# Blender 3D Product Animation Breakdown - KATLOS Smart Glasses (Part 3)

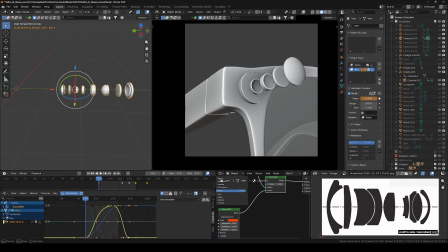[4:05]
So when you move the value, it actually pulls out. So that was what I did.
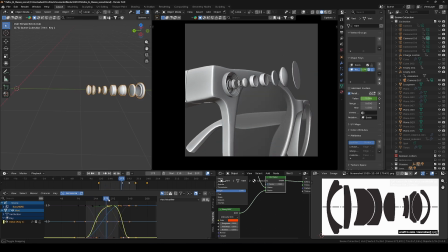[4:11]
As this is going out, in the y-axis, I also had to use that what's it called, the shape key, to kind of like make it pull out, kind of like make it separate,
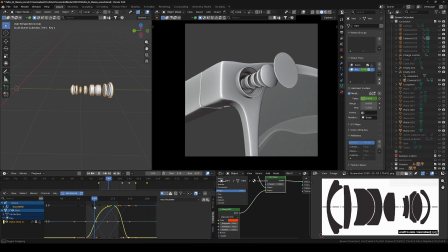[4:23]
and it gives this kind of like a very cool flow that you might not even really notice that something like
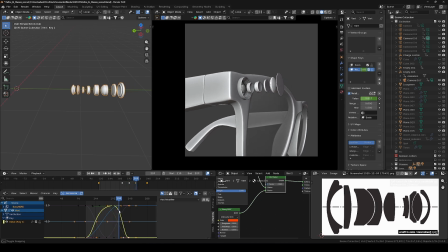[4:29]
that is happening. And then the at the end of the animation is just a reverse of what I did there.
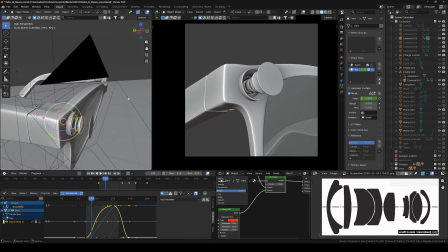[4:36]
Yeah, so that's basically that. And let me go here. Let me just go to this.
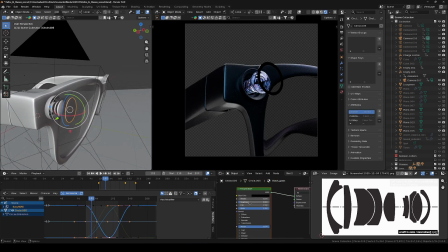[4:42]
And as for this, it's just simple, you see, a simple glass material.
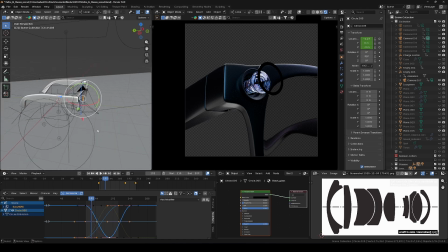[4:47]
And the animation is also the location, just pulling it out on the y-axis to kind of like match the flow of the lens. So basically what happened here is just we focus on the lens and camera Those
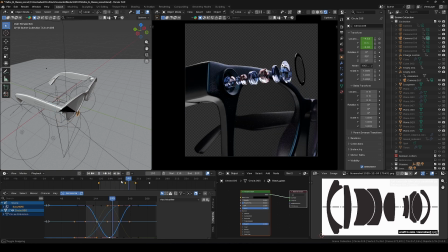[4:59]
are the basic animation that happened right here that are very significant. And the textures of the material, the glasses remains the same. This one is just a glass material with transmission turned on and roughness lowered.
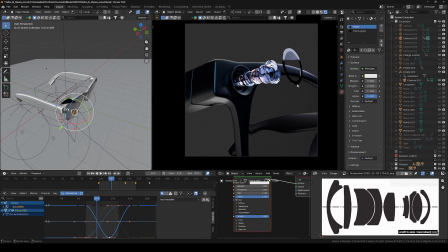[5:17]
And we have I have two materials, the glass lining here, but it's black, so I made it black. It's not transparent. And also we have for this, it's a bit different.
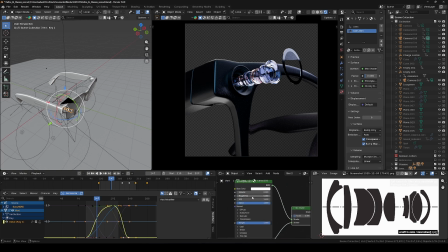[5:30]
I use the glossy BSDF and mixed with the principal BSDF, where I turn the roughness to 0 and then the transmission weight to 1. So it's just a bit of mixing here and there, you see. And what I did was, create duplicates to mix the colors.
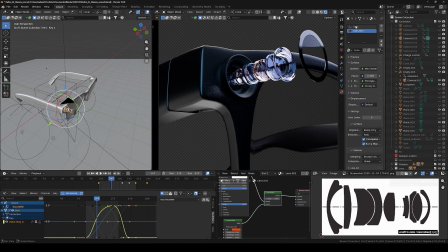[5:47]
This one has red, while this one is, let me go to the second one, is a bit bluish or purplish. That's this purple tint. And to give it that kind of variation, just for the aesthetic sake.
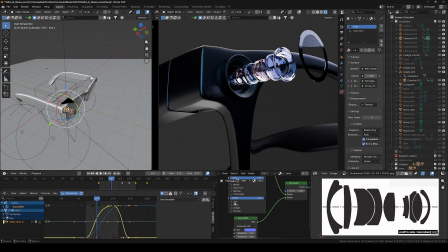[6:00]
So, and it was basically not really much, nothing big, nothing unusual, and it turned out well. The lighting played a huge role in this.
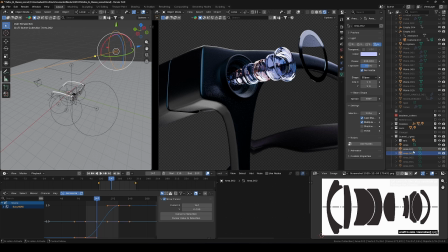[6:14]
And like I said, my lighting is just basically from that beginning, then just removing the ones that worked and the ones that does not work. So exactly, we have the top light, we have this side light, and this other side light. So you will see that that's what we have. Then we have this rim light.
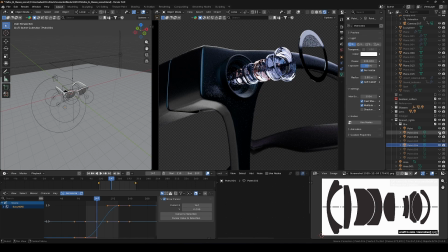[6:34]
Some of them are really doing it's just as before. You see, I'm just highlighting the places that I want to be visible to the eyes. So that's just what I'm using the rim light to do, and that's actually worked perfectly for me.
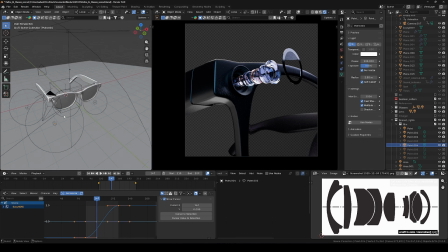[6:48]
And that's basically that about this thing. Nothing much, and yeah, nothing much. The animation is just basically purely working on your graph editor. That's basically to make it smooth. So I'll go to the next one. Stay tuned.
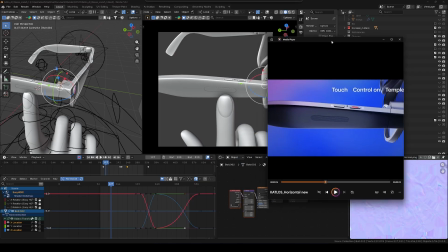[7:08]
Yeah, so this is the next thing I will be discussing with you. And I think if you remember this tapping, I'm not sure if I should show you this, but let's go.
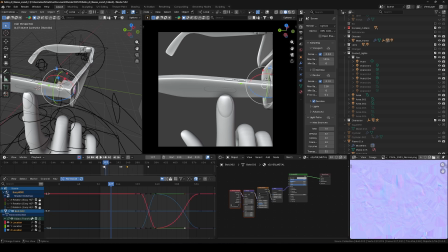[7:18]
This video might be longer than the previous ones because I really want to finish this series and move on to the next one because there's another breakdown that I'm supposed to work on.
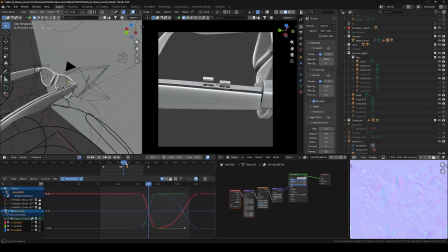[7:28]
So you will see basically we have a hand tapping on the side, animated tapping on the side, then boom, it opens up.
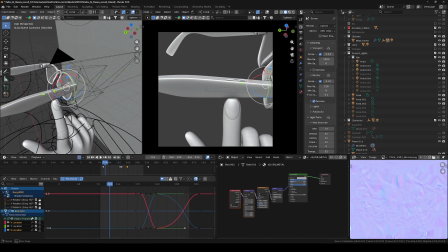[7:37]
So yeah, this thinking process here is much more like something that one of my thinking process is letting my animation continue from the previous animation. Like you might not really see it, but it has a kind of like way to connect it.
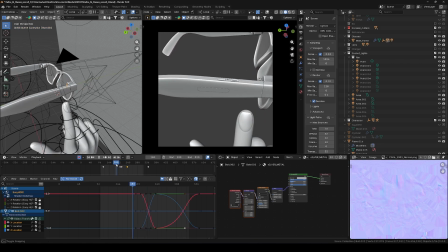[7:54]
The tapping, then we have something like this opening, like reacting to the tapping, even though that's not the essence of the whole animation. But those are some of those connections that I make when trying to work on animation.
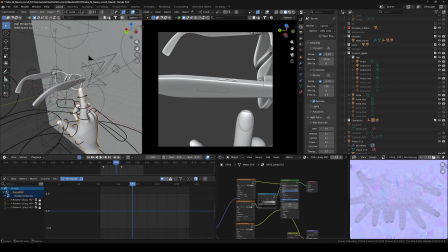[8:10]
So without wasting much of our time, this year I got a character from Mixamo,
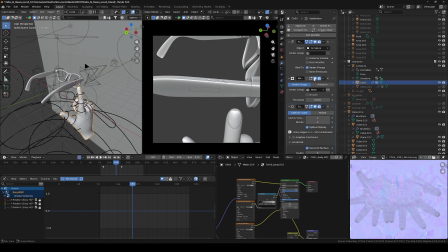[8:18]
and the main character, what I did was I hid the main body using a mask here.
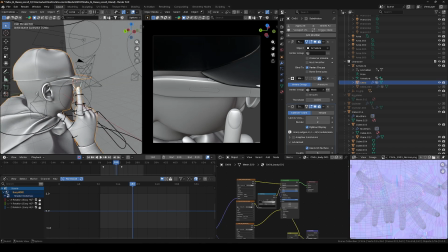[8:23]
If I turn off the mask, you see, this is the main body. So what I did as much as possible to get my scale right is kind of like scale the character you know, to fit into where the glasses is, to have a very accurate measurement and everything will not look off.
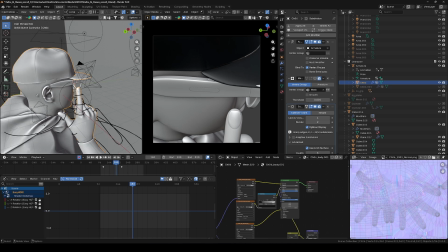[8:39]
The hand and everything, it will not look too small or too big. So that was what I did here.
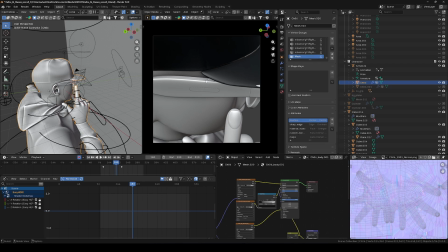[8:44]
Then I used the mask modifier here. I selected a part, you know, a part of the mesh, selected a part of the mesh, and what I did with those parts was
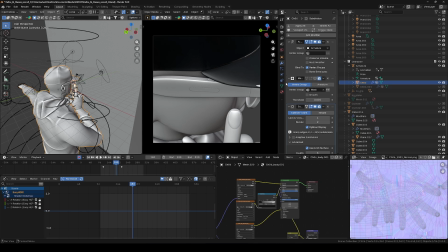[8:59]
I assigned a vertex group to them and used them as a mask right here. I called it mask there.
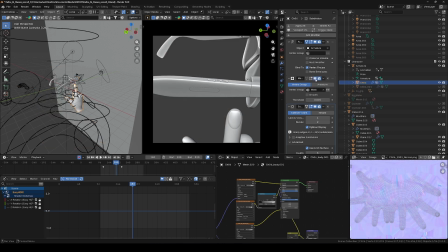[9:04]
You see, this is mask. So I use it here. So what this does is it removes, it marks it out. It marks it out. So let me show you something how it works.
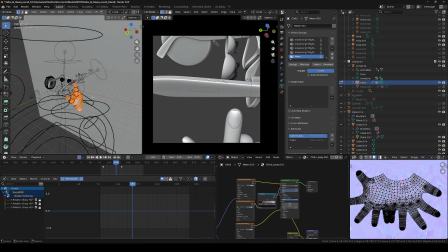[9:17]
So let me You see, the ones that I actually selected are the ones that are actually showing.
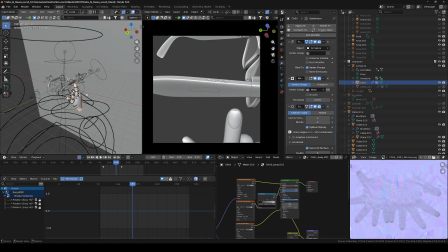[9:24]
So it just marks off the ones that are not relevant to me, and it removes them. So you can do this for vertex group, and you can also do this for your rig also. But in this scenario, it works well for my vertex group for the mesh itself.
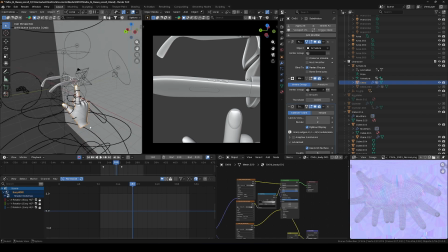[9:43]
So I went for this. Then after doing that,
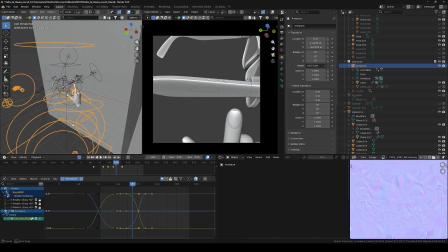[9:46]
I had to turn the rig, into a usable rig using Mixamo add-on, and then I animated it by framing all the control, what's it called? Let's say control points, forgetting the name.
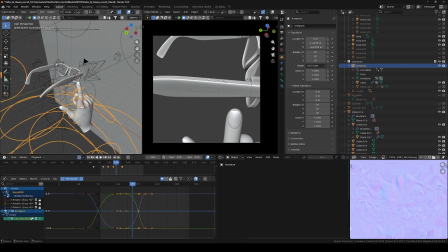[10:06]
So I use the control to animate it, like move it like how a normal hand, we do. And everything was done. You will see a lot of um, even the hands that were not, doing the tapping.
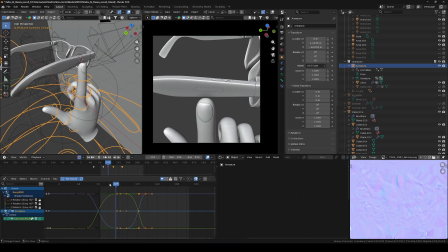[10:20]
I had to make sure they were moving because I used my hand as a reference, real life reference, and I saw that the reaction will pass to other fingers also, especially when they are even showing on the screen.
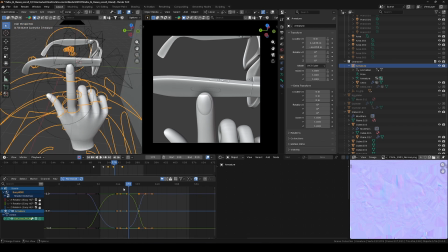[10:30]
Because I had to, I think I did a bit of, I ignored this last finger over here, and I didn't do much because it was not really on screen, and so that was what I did. Animated them. Let me just go into this. You will see it. So you see basically the animation.
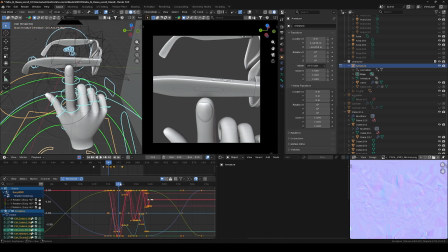[10:48]
This was how it is, and so before this, they were in form of like a block animation. It was not smooth like this. Then I changed it to Bezier curve to kind of like create a more smoother workflow.
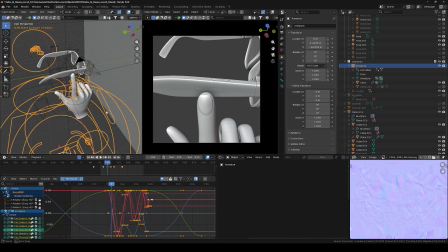[11:03]
So that's basically that for this one. And yeah, so that's basically it for this.
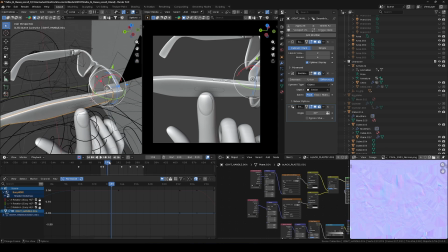[11:10]
And also, there was no really any animation on the glasses on the temple during the tap,
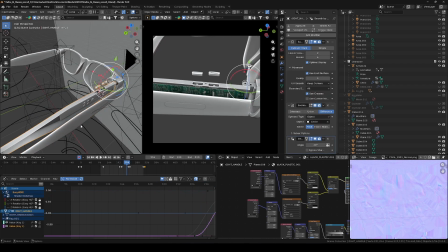[11:17]
and it was after the tap then I separated it, these two, and I had to model a
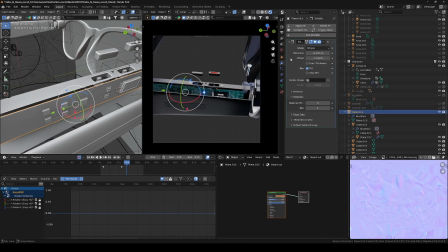[11:25]
create a panel, a visual representation. So the panel is just basically a plane with solidify modifier.
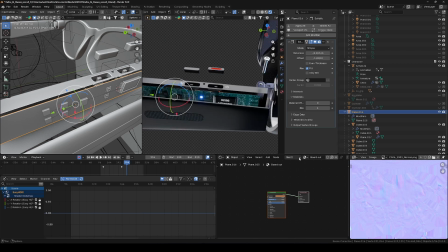[11:31]
Then I just added a texture to it. Let me select the texture. You see, it's just PCB material texture, and let me show you.
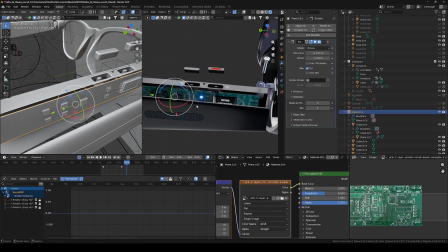[11:46]
This is the PCB material texture.
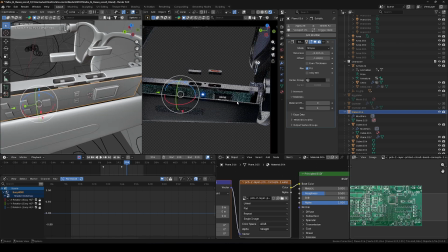[11:48]
Then what I did was, added some relevant chips on it to break it because it's repeating. So you might not see it, but I had to do that to break it. And since that's not the major focus, I had to make them a bit subtle.
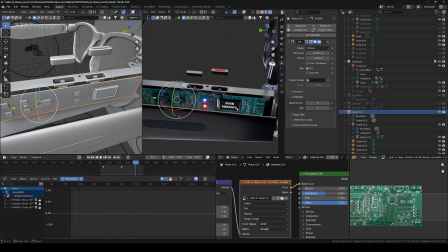[12:03]
And what we want people to see in this point here is actually the 32 gigabyte RAM memory. So that was why I also added some lights here to direct your eyes. You look straight to this place, and before the animation goes out, you see this 32 gigabyte memory.